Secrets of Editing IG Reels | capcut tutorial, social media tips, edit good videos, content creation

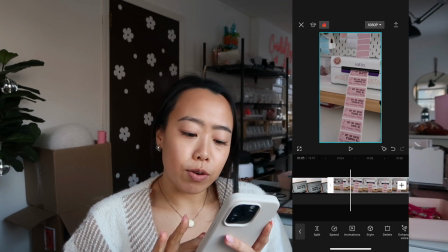[8:22]
I'll speed it up later. Okay, so this is the part where it's all printing out. Oh, that was really fast.
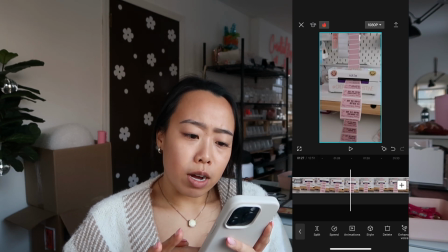[8:35]
Wow, okay. So it stops pretty quick, and then I decide how I'm gonna rip it, and I guess I decided that's the rip.
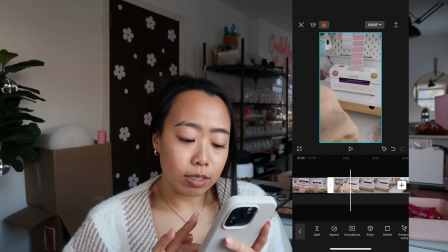[8:47]
So I'm gonna splice and then delete it, and then just only take the parts that I want.
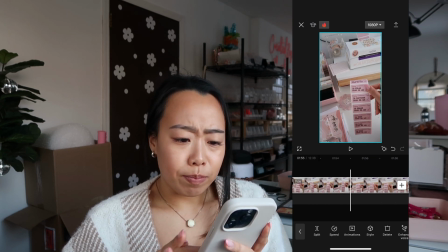[8:54]
It's like, look at what's happening here. Is this part important?
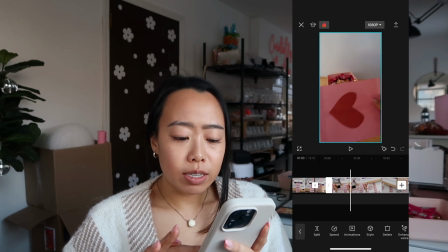[9:02]
I don't think so. Yeah, just in case it is, I'll keep it on for a second.
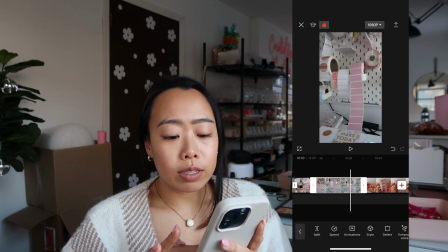[9:08]
Alright, so I also realized, I was like, let me just show where the labels came from.
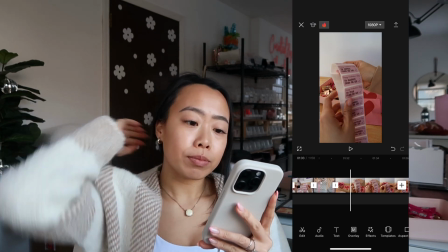[9:17]
Split, delete. Okay, now we're at the clip where I'm showing the labels.
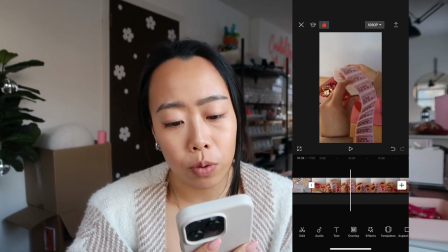[9:27]
Okay, so I'm gonna roll it up.
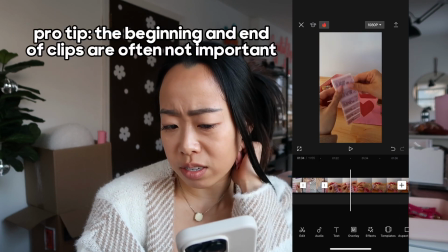[9:34]
So like a lot of times the beginning of the clip and the end of the clip are just not really necessary because you're probably not much action happening.
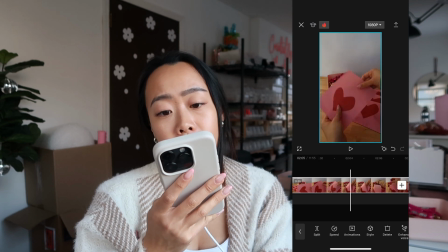[9:42]
Alright, so we're going to, oh, this is a minute long, so there might be something interesting here. Alright, so here I go filming now.
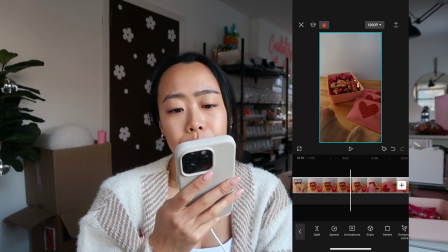[9:50]
Alright, here's where the
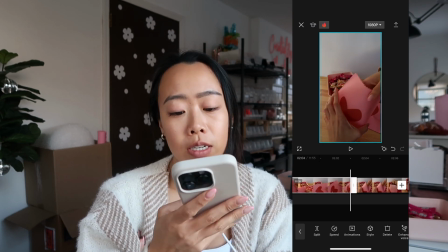[9:55]
filling of the bag begins.
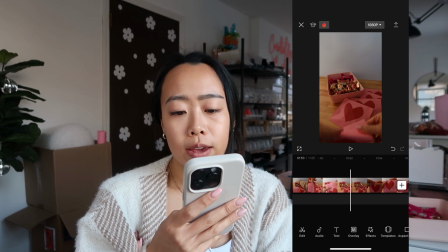[9:59]
And I think this, I might do a fast forward, like a little
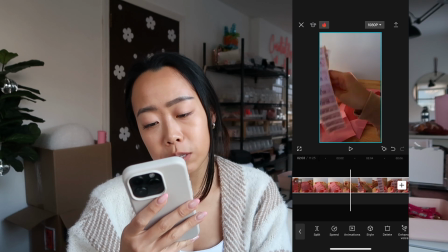[10:07]
speed, double the speed, triple the speed.
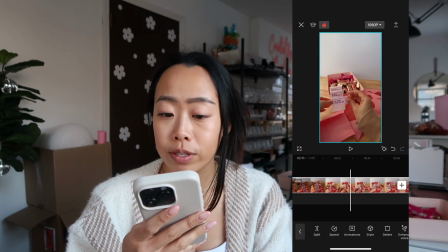[10:12]
And okay, so this is where I start labeling, which is very important to the video.
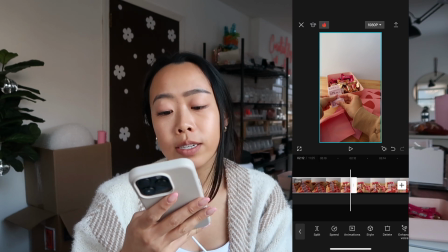[10:17]
So I need to splice and delete, taking off the label,
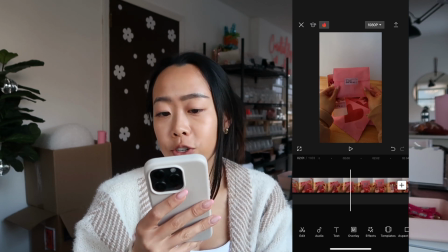[10:23]
putting it onto the bag, showing it when it's done, cute.
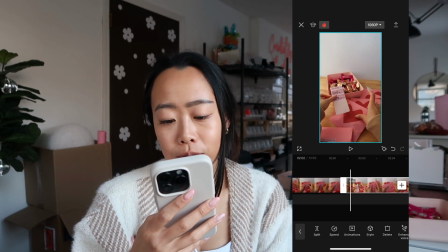[10:29]
And I think I do it again. So this part peel.
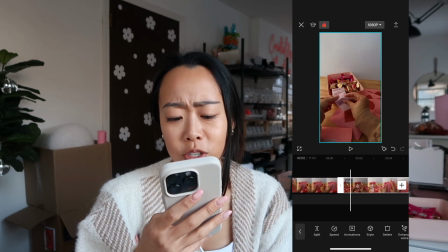[10:35]
Oh, what happened? Oh, the lighting got weird. The lighting was dark. Okay, so it was like auto change the lighting, which I don't love.
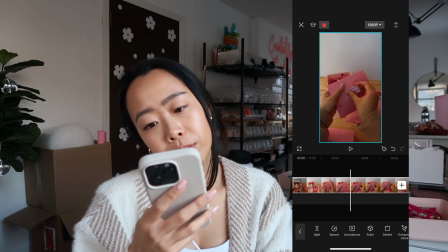[10:41]
But peel the sticker, turn the bag around. There we go. Okay, so then I'm going to just take that.
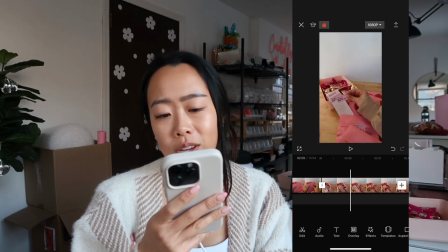[10:49]
And that's not important to show them yet. It's not a finished piece.
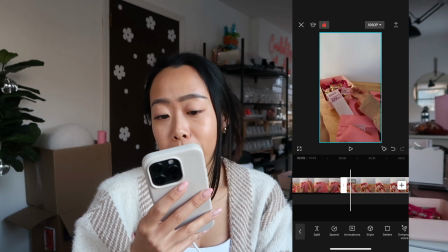[10:53]
I think I also wanted to show that just in case you didn't have a bag, you could totally just put that label on the Twix.
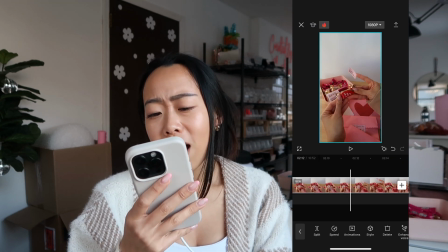[11:01]
I think that was my reason for doing this. I just don't want it to deter
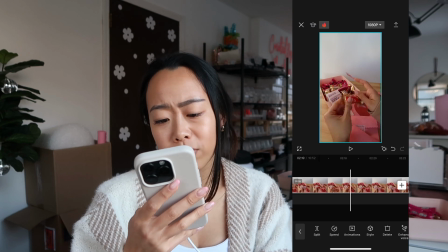[11:10]
from the main message of like candy bags,
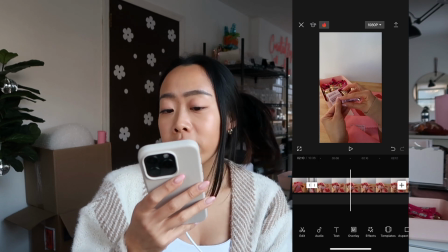[11:14]
because this is just an extra just to give like more inspiration that like in case you don't have goodie bags, you can always just put it on just the candy itself.
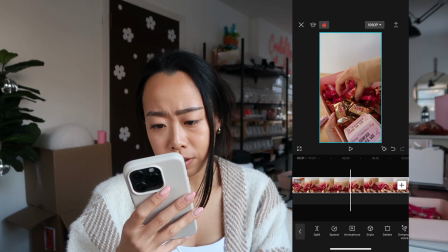[11:25]
Okay, I'm just gonna keep it for right now. This is ASMR of me like holding the candy.
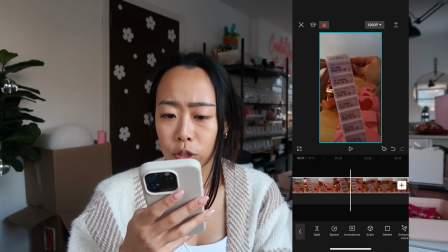[11:33]
Okay, now we're going to, what am I doing here?
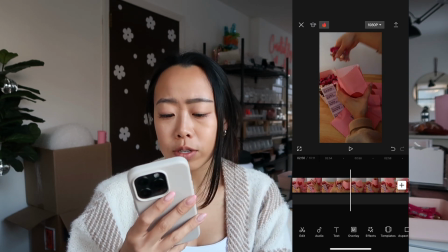[11:41]
Just more filling. So, oops, that's the audio.
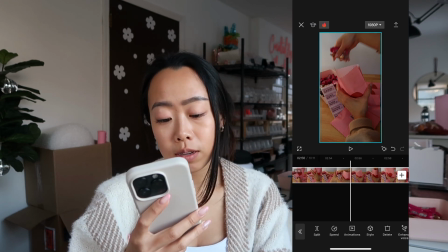[11:45]
Okay, so when I click on the video, then I get the edit tools again.
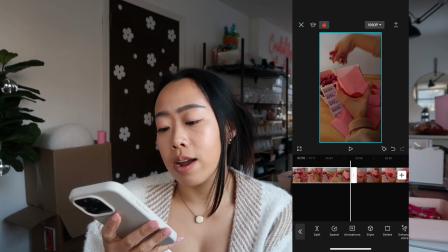[11:50]
Okay, so as you can see, this is a lot of like, a lot of mumbo jumbo, and
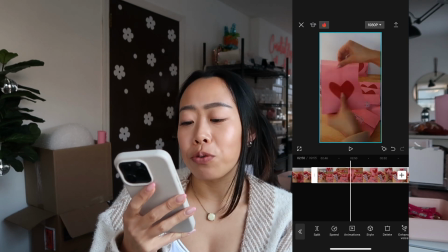[11:58]
it's just like a lot of filtering through, going through each one and just seeing if it's like because now it's really repetitive.
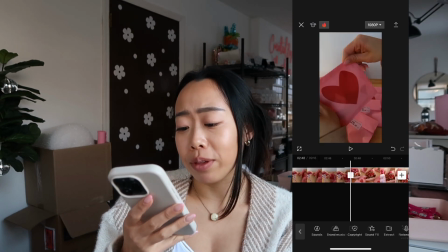[12:07]
People know how to fill a bag with candy, so it's not like that necessary.
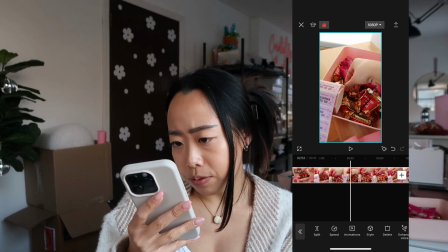[12:12]
Okay, so here I believe I wanted to show a close-up of me picking the candy out.
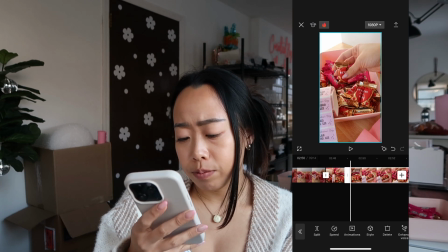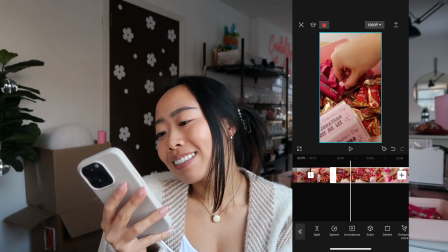[12:26]
And then I grab the Kit Kat. Okay.